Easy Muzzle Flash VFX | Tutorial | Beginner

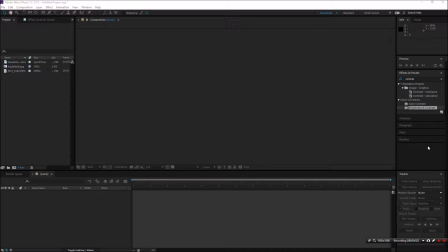20s
Hey guys, what's up? It's Chase from thetechunion.com here with another tutorial video. So this is actually a remake of a video I already did, but I thought it was way too long for what it was, and so I'm here shortening it. So let's go ahead and get right into it to make this as quick as possible.
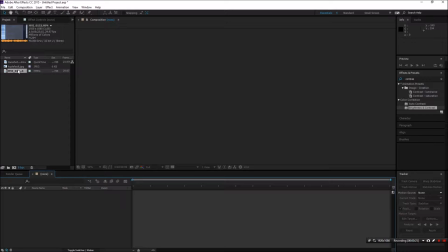41s
This is tutorial for a muzzle flash. It's going to be a quick tutorial hopefully, and so let's go and drag our footage in.
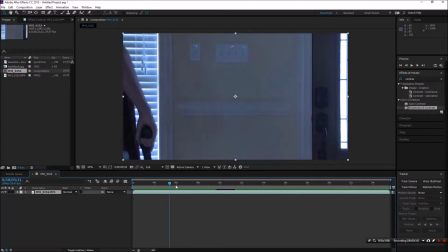50s
So this is actually shot a very long time ago, but it's just me coming in and shooting an airsoft gun.
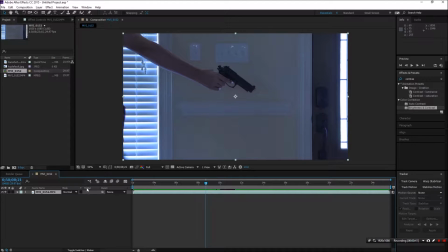59s
Okay, so I'm just gonna trim it here. Throw it back, trim comp to work area. Alright, so I only have two elements to create this gunshot with,
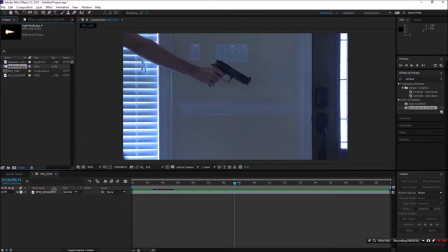76s
one of which I got off of Google, so it's completely free. It's the muzzle flash, and then the other which was actually made in VFX, which is a program that simulates smoke and fire inside of 3ds Max.
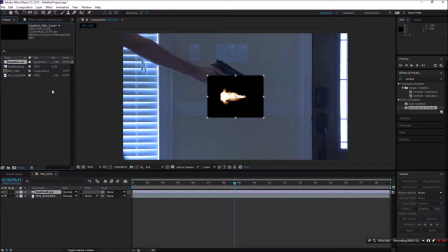93s
Now this particular asset I didn't create. There's a guy on YouTube who does shorts and stuff. His name, I think his channel name is So Crispy Media, but he put out a free asset that he made using VFX.
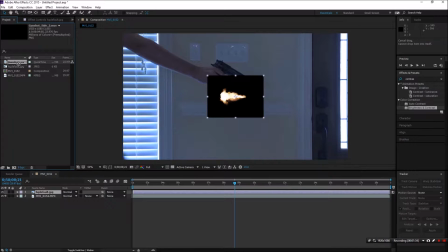110s
So I grabbed that, and I'm just gonna use that for this video. So you can get it for free too off of his site. This is not sponsored by him or anyway. I'm just that's where I got it, and so you guys can get it there too. All right. So let's go ahead and get started.
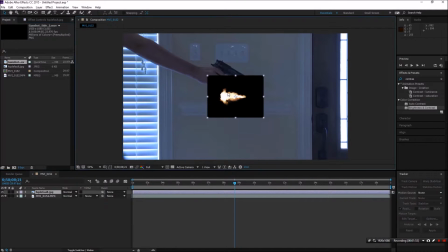130s
So basically, you're gonna pull in your muzzle flash asset over your footage.
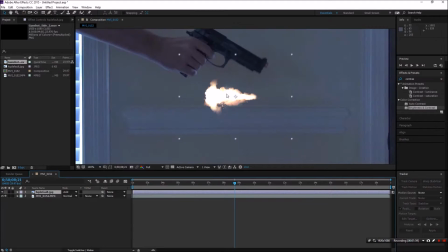135s
Go ahead and set it to add. All right. So we're going to find the point at which the gun is fired.
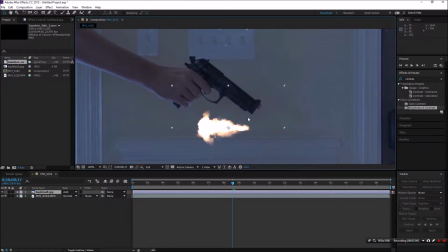144s
So I'm going to go to where I start kicking, so I'll go right there. Alright. So I'm going to face it down the direction of the gun.
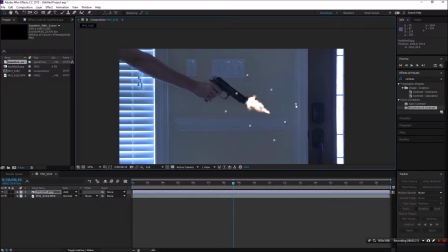159s
One of the biggest issues I think people have with muzzle flashes is they make them way too big. Like this. That's ridiculous. It should not be that big. It's too over the top. And also another thing I think people have issues with is blending their muzzle flash properly.
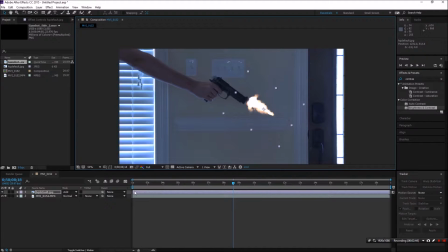179s
A lot of people will stick that in like that and then say it's done, but it's just awful. Why would you do that? So what I'm gonna do, I'm gonna trim it up.
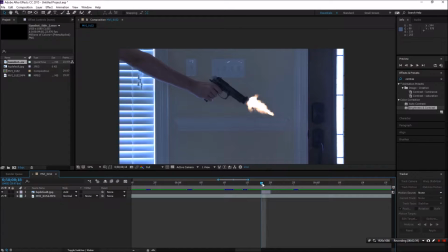195s
I'm gonna make it 2 frames long. Normally people would think, oh, it needs to be 1 frame. And it can be, but I like to have a little fade out. Just like that.
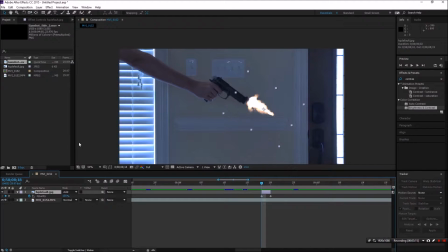211s
Alright, so now, using the same element, I am not going to use glow to create the glow. I'm actually just going to duplicate it, and I like to use Gaussian blur. Okay, it's just my preference.
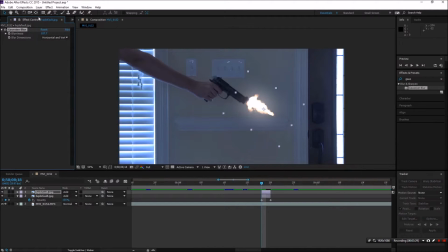226s
So the first one I have to create is a bigger Gaussian blur like so. Alright, and then I'm going to duplicate the same one, but this time the Gaussian blur is going to be a bit smaller like that,
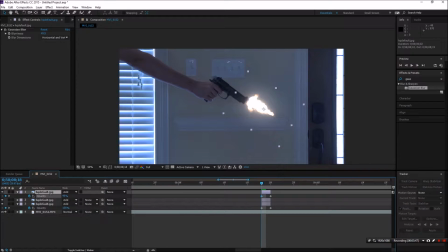244s
and I'm going to lower the opacity of the overall thing a little bit just to blend it in nicely there. And then on the first muzzle flash, I'm going to go back and go ahead and add another Gaussian blur. Give it a blurriness of about 0.5, 0.8.
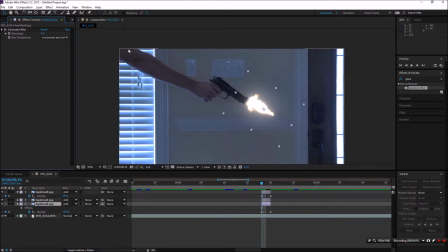262s
Yeah. Oh, sorry about that. So that kind of gives it a little more blending.